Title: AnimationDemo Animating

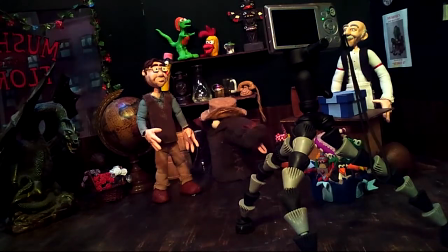(0:01)
Hello and welcome back and we will now begin the animation process but before we do that I'm going to take some of the tape here that we were
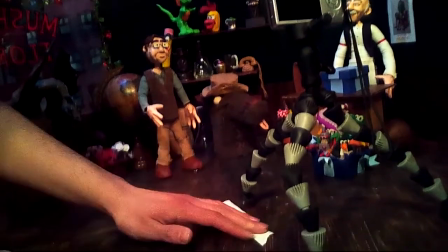(0:08)
talking about earlier and just kind of mark down where we're going to have the camera moving just to follow it along that track so that
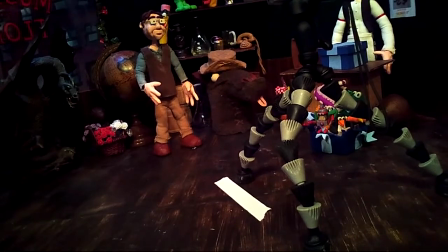(0:15)
way when you zoom in with the camera itself you'll be going in a straight line rather than having it wobble back and forth.
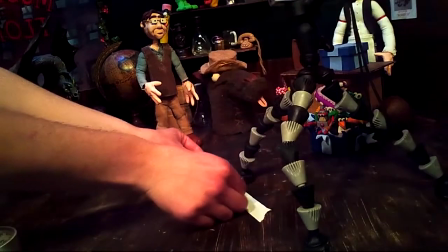(0:23)
Yeah, and as you can see here, this little tape piece is right against our little tripod, which is what our camera is mounted on, right up here on.
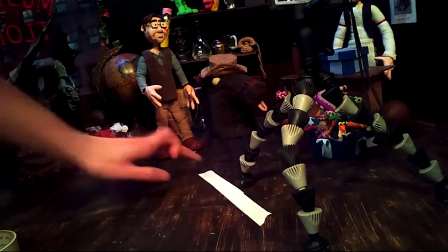(0:31)
And basically what this is, is something you can find in a lot of different stores, but it's an easy way to secure our camera right on top here, so that way it doesn't get all you know,
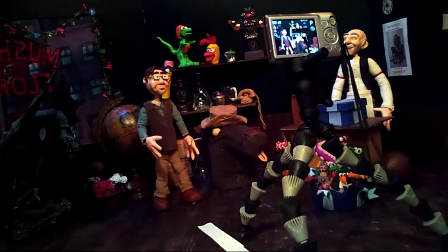(0:39)
movie, because if you just put on a little box, there's a tendency that it could wiggle around a bit, maybe get off camera, or maybe get off frame here, and then everything will look a little bit too shaky.
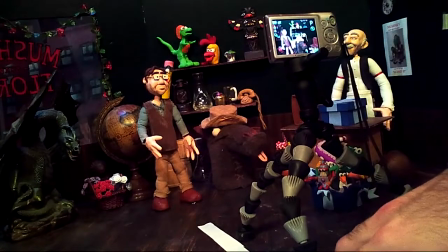(0:48)
So this is a good way to steady it with these three little legs down here.
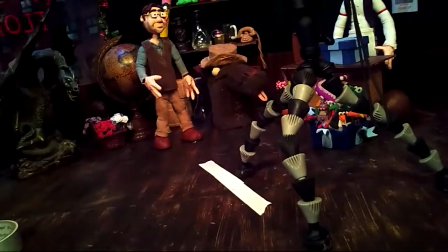(0:53)
And it also enables you to make a lot of different cool movements or a lot of cool angles.
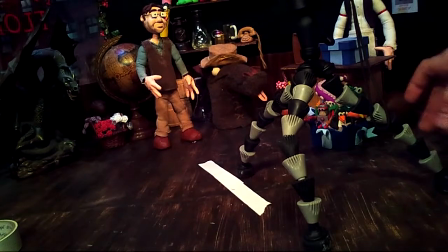(0:58)
Because I kind of like the lesson we've said before, you kind of treat it like an actual character. And if you just have the perfect balance down here, you can create a lot of really cool angles.
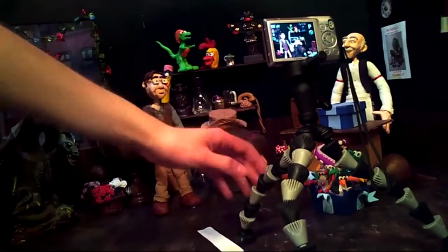(1:07)
Right, and the advantage of a tripod like this, I'm just going to go ahead and move it right away since we haven't started animating.
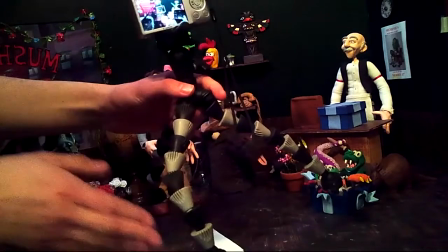(1:13)
But compared to a normal tripod where the legs are perfectly straight and you can't bend them at all,
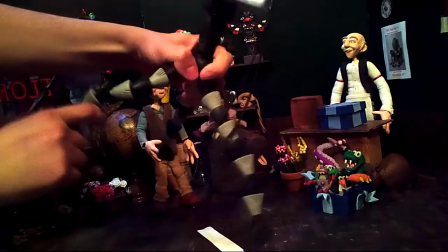(1:18)
these ones you can bend like so exactly and you can even bend
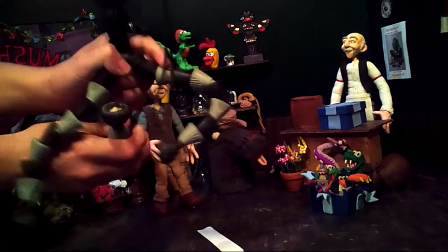(1:23)
these so much where you can have it wrap around something around like a little pole or something of that sort to really
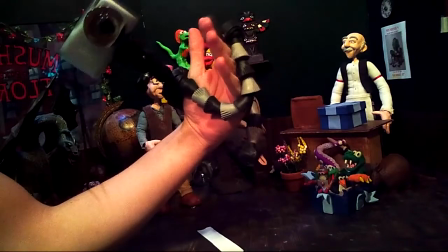(1:28)
get high up angles or even like timey right down right here whoa looks like it's just like that exactly kind of think of this as a spider
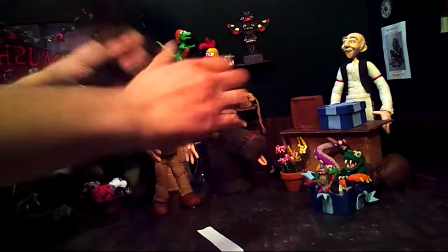(1:35)
and whatnot yeah there's just so many goofy things that you can do with that but
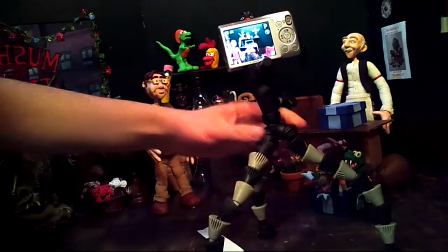(1:43)
for now we're going to keep it back to the spot that we had it so that way we And see, it's a good thing we did put this tape down, because now we know exactly where to put this tripod.
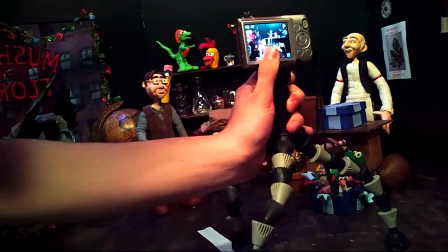(1:52)
Yep. Just another one of these prep work things that we were saying before.
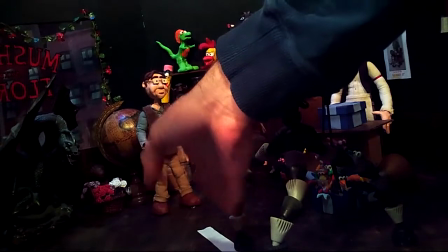(1:57)
That's why it just makes everything go a lot easier and smoother when you have all these little markers down, and you know exactly where to go, because everything will be a lot easier for you.
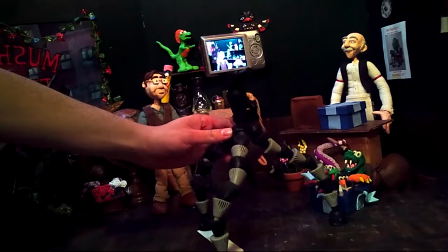(2:07)
Okay, I'm just double-checking to see if that's how far we want the camera to go, and that looks just about right.
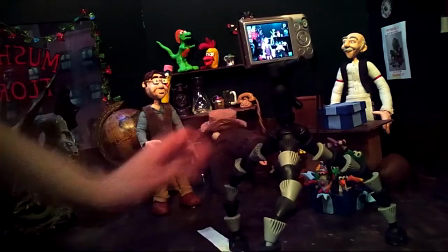(2:15)
So, when animating, we're just going to move the camera ever so slightly.
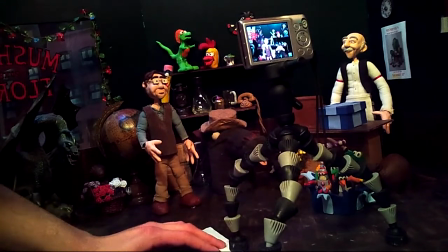(2:19)
So to make it more fluid, if you wanted to, you could even take a ruler and mark down how far you want each movement to be.
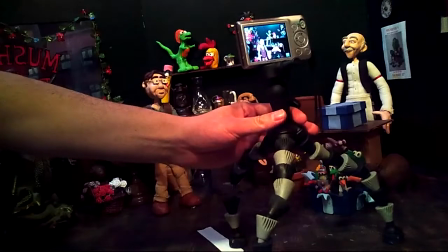(2:27)
But we're not going to do that for this one. Exactly. You definitely get four gold stars for that one.
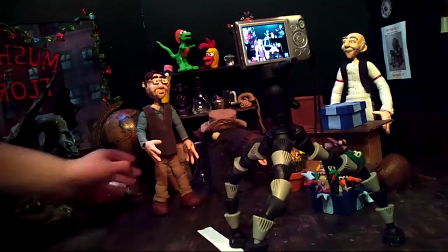(2:33)
So with what we did with the tape here, we can do that with Seymour as well and kind of mark down where we want him to stop.
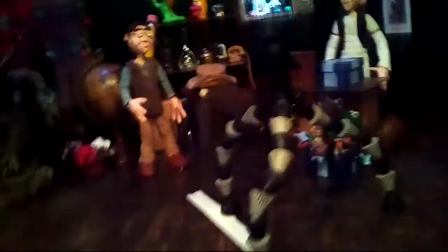(2:41)
And you can kind of see here in the camera itself that we don't see the floor at all.
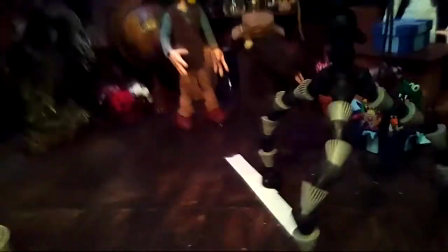(2:49)
now I'm what I can do now is
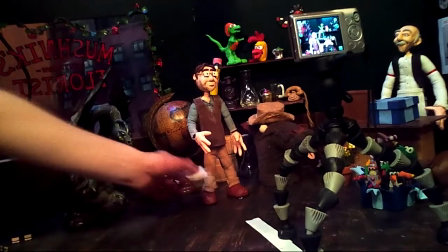(2:54)
I can put a little piece of tape where I want him to kind of stop but
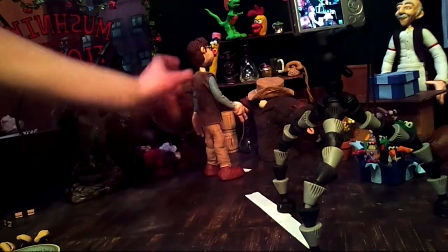(3:02)
as I said earlier you just have to be careful that to make sure whether or not the floor is in the shop because we don't want to see the tape in your
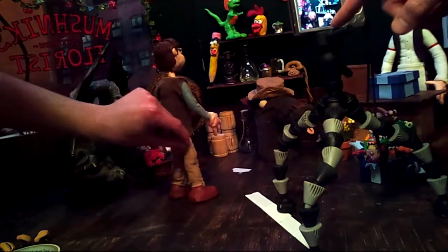(3:08)
animation yep and looking through this frame right here we can see that that tape is not in frame so it'll be
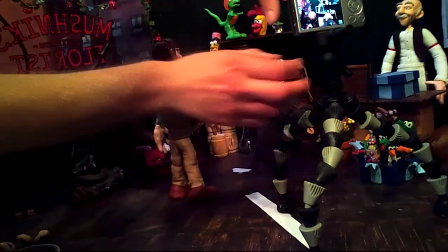(3:14)
perfectly fine just where it is and actually adjust the camera just a little bit so we see a little bit more of Seymour
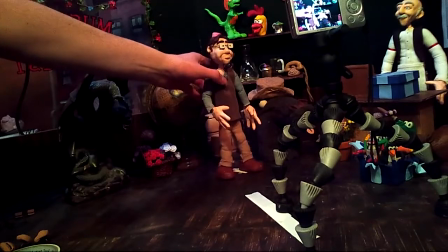(3:22)
make him more center in the frame like so yes so
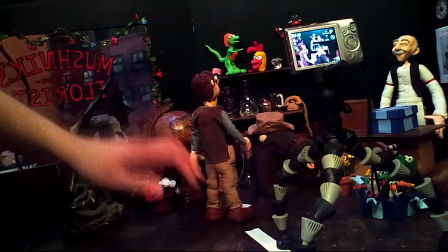(3:29)
seymour's gonna be walking in a straight line too but i'm not gonna tape down a
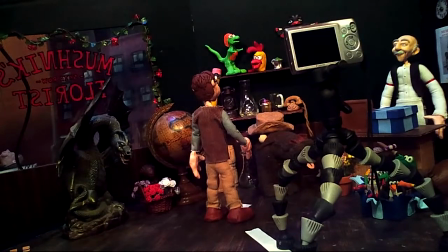(3:34)
straight line just yet like i did with the camera what i'm gonna do though is
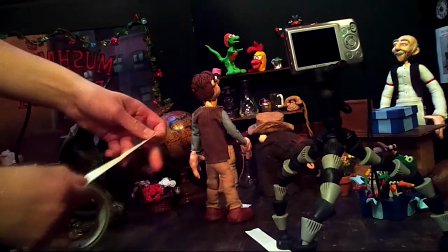(3:41)
i'm gonna take a piece of tape like so and i'm gonna
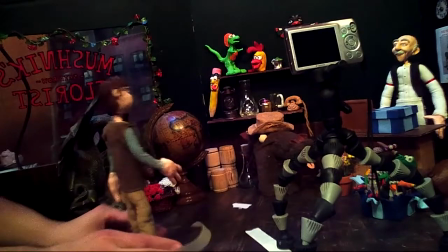(3:45)
use this to help me animate So what we're going to be doing is making him walk just like this.
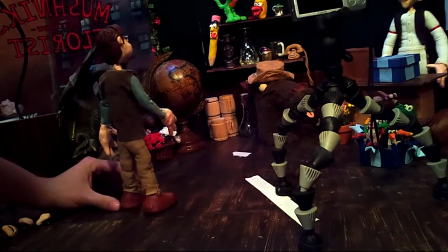(3:53)
But what I'm going to do, so I don't lose track of which foot I'm moving, because what we're going to do is move him a little bit, take a picture, move him a little bit,
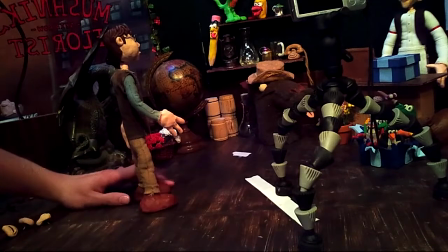(4:00)
take a picture, move him a little bit, take a picture. Each step could be ranging from, say, three to five different pictures.
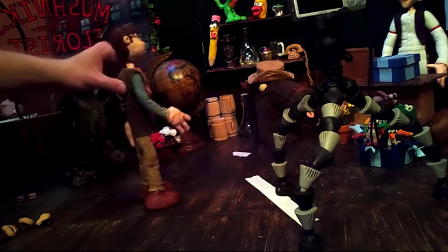(4:06)
So it'll be like three, three, three, three.